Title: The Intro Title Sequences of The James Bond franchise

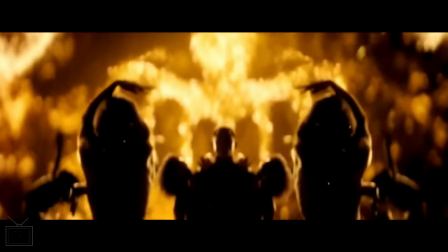And then with No Time to Die, in theory coming later this year, last up for now is Spectre,
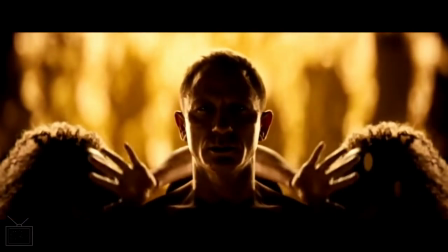which follows on from the sequence in Skyfall. It's got a very similar feel, that kind of very similar.
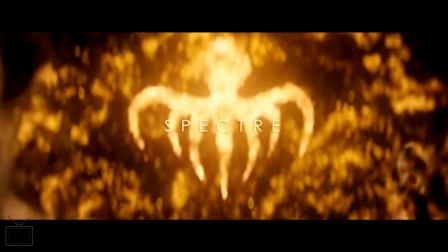It's kind of telling us a bit of a story about the character,
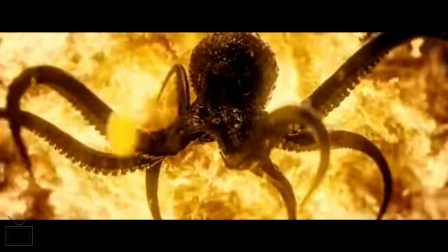but using some kind of fairly interpretive imagery to do that.
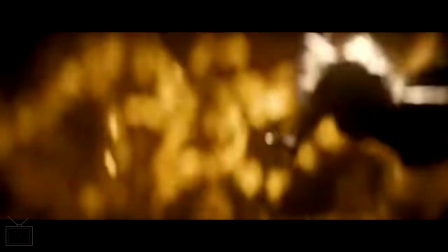We're very much getting this kind of message of, again, James Bond is facing a big emotional kind of moment.
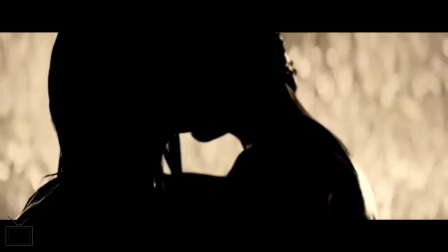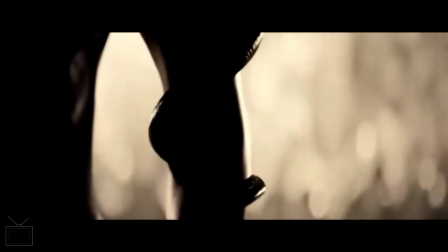It has to be said though that the kind of octopus
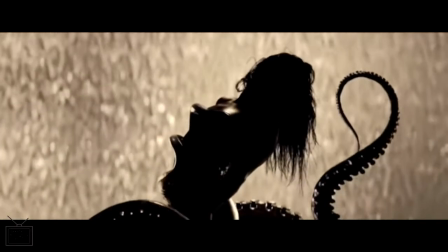tentacle parts of it give it a bit of a kind of a
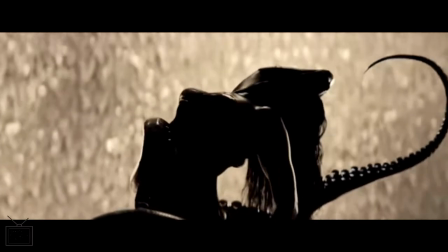Cthulhu-esque Lovecraft-ish kind of feeling.
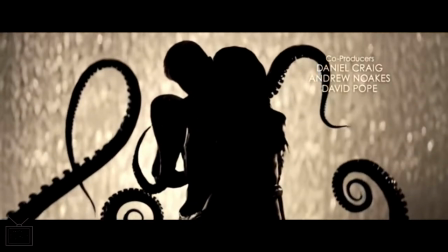Maybe might put you in mind of some of the stranger aspects of Japanese animation.
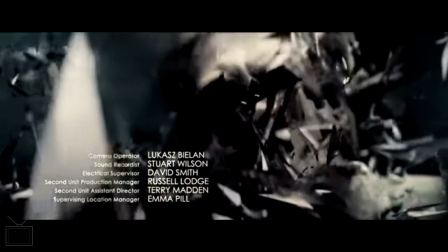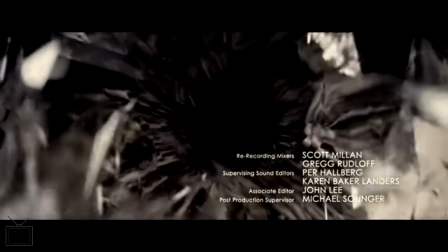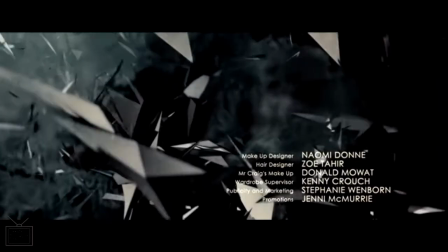And again, a bit like on Her Majesty's Secret Service, we've got a bit of a kind of a recap of events here.
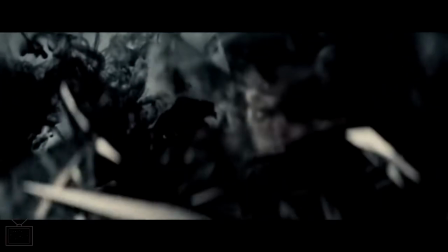But I think this works because,
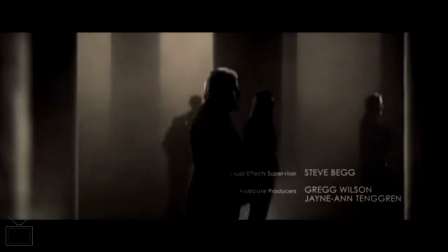Spectre does feel like kind of the end of a story arc for Daniel Craig's James Bond.
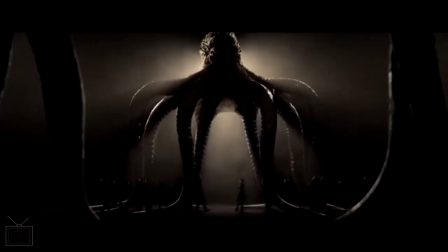So I think it makes sense to have a bit of a kind of a recap of the story so far in the sequence. I think that works this time around. It seems to serve a purpose rather than
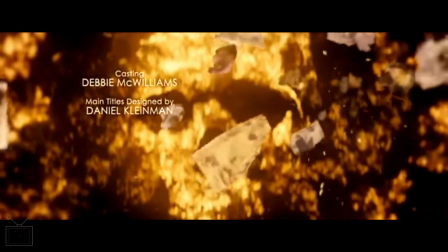in on Her Majesty's Secret Service, where it just seemed to be there for the lack of anything else to do.
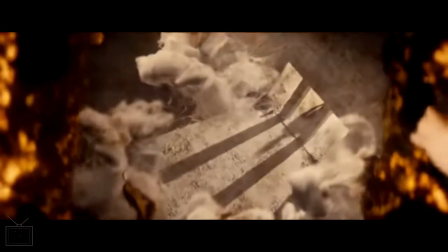We have recurring imagery of a skull alongside the recurring image of the octopus,
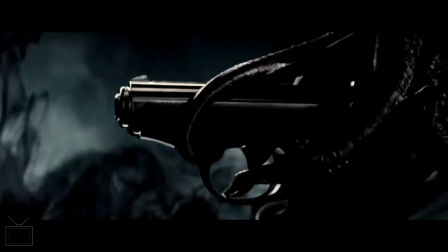and again, it's another sequence which is quite creepy, almost unnerving.
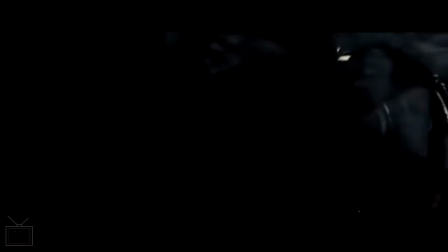This almost could be like a horror movie.
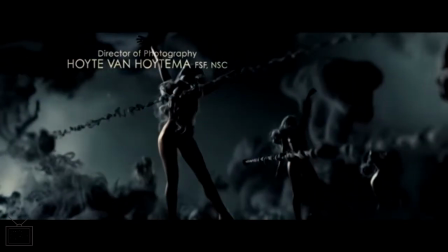We do have like a dash of the classic Bond naked models in here,
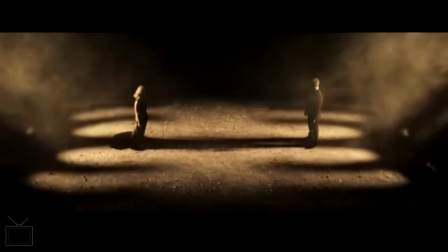but again, it keeps up that creepy element even when they appear, because they appear to be getting shot.
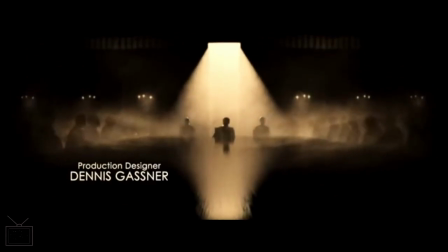And as much as I didn't really like the reveal of Blofeld being behind everything,
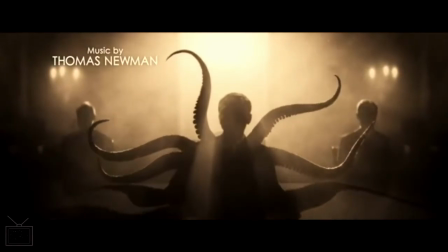like in the film, I like this kind of reveal of him in the title sequence.
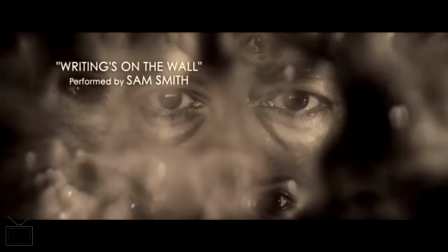That's a nice little moment.
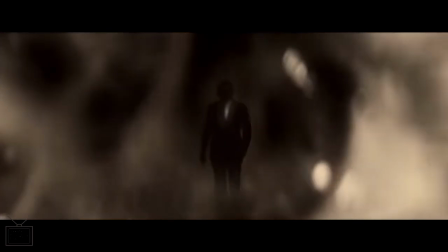But overall, for sort of James Bond title sequences, I think, since we got to what I would call the modern era in
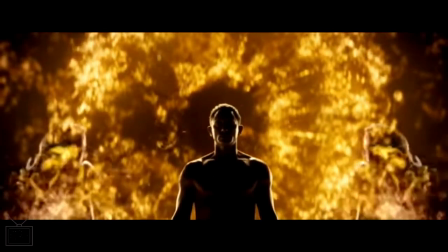GoldenEye, or with GoldenEye, I think signals the modern era, I think the title sequence has got much more interesting as an element of the film.
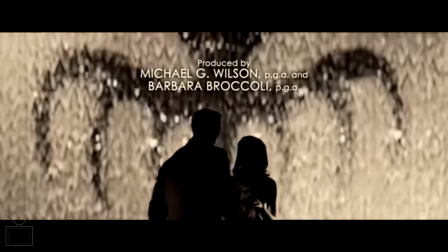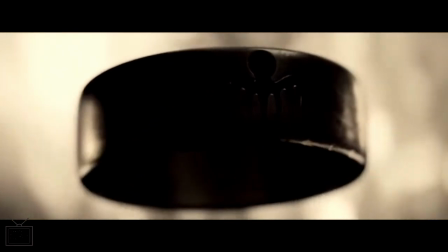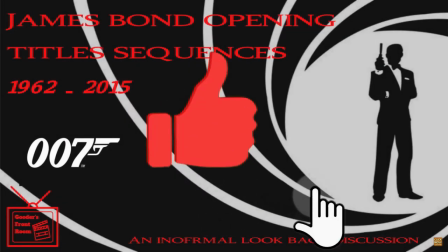So there we go. That's all of the opening title sequences that we've had so far.
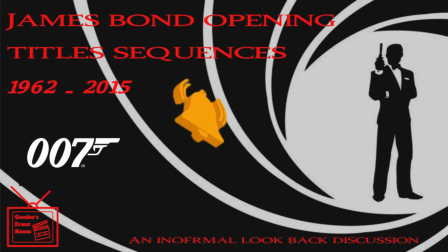Obviously, No Time to Die is coming out later this year. Well, hopefully it is. So will be one more to add to the list.
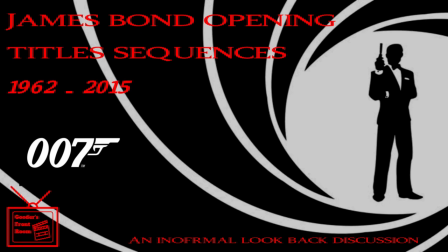But hopefully that's been quite an interesting thing to go through and see them all chained together like that, to see things develop and change over the years, and how each decade kind of left its imprint on the films.
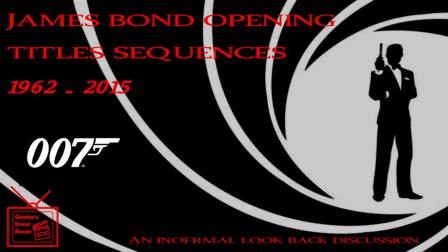Do let me know which sequence is your favourite or which is your least favourite, and I'll be back with some more James Bond related goodness fairly soon.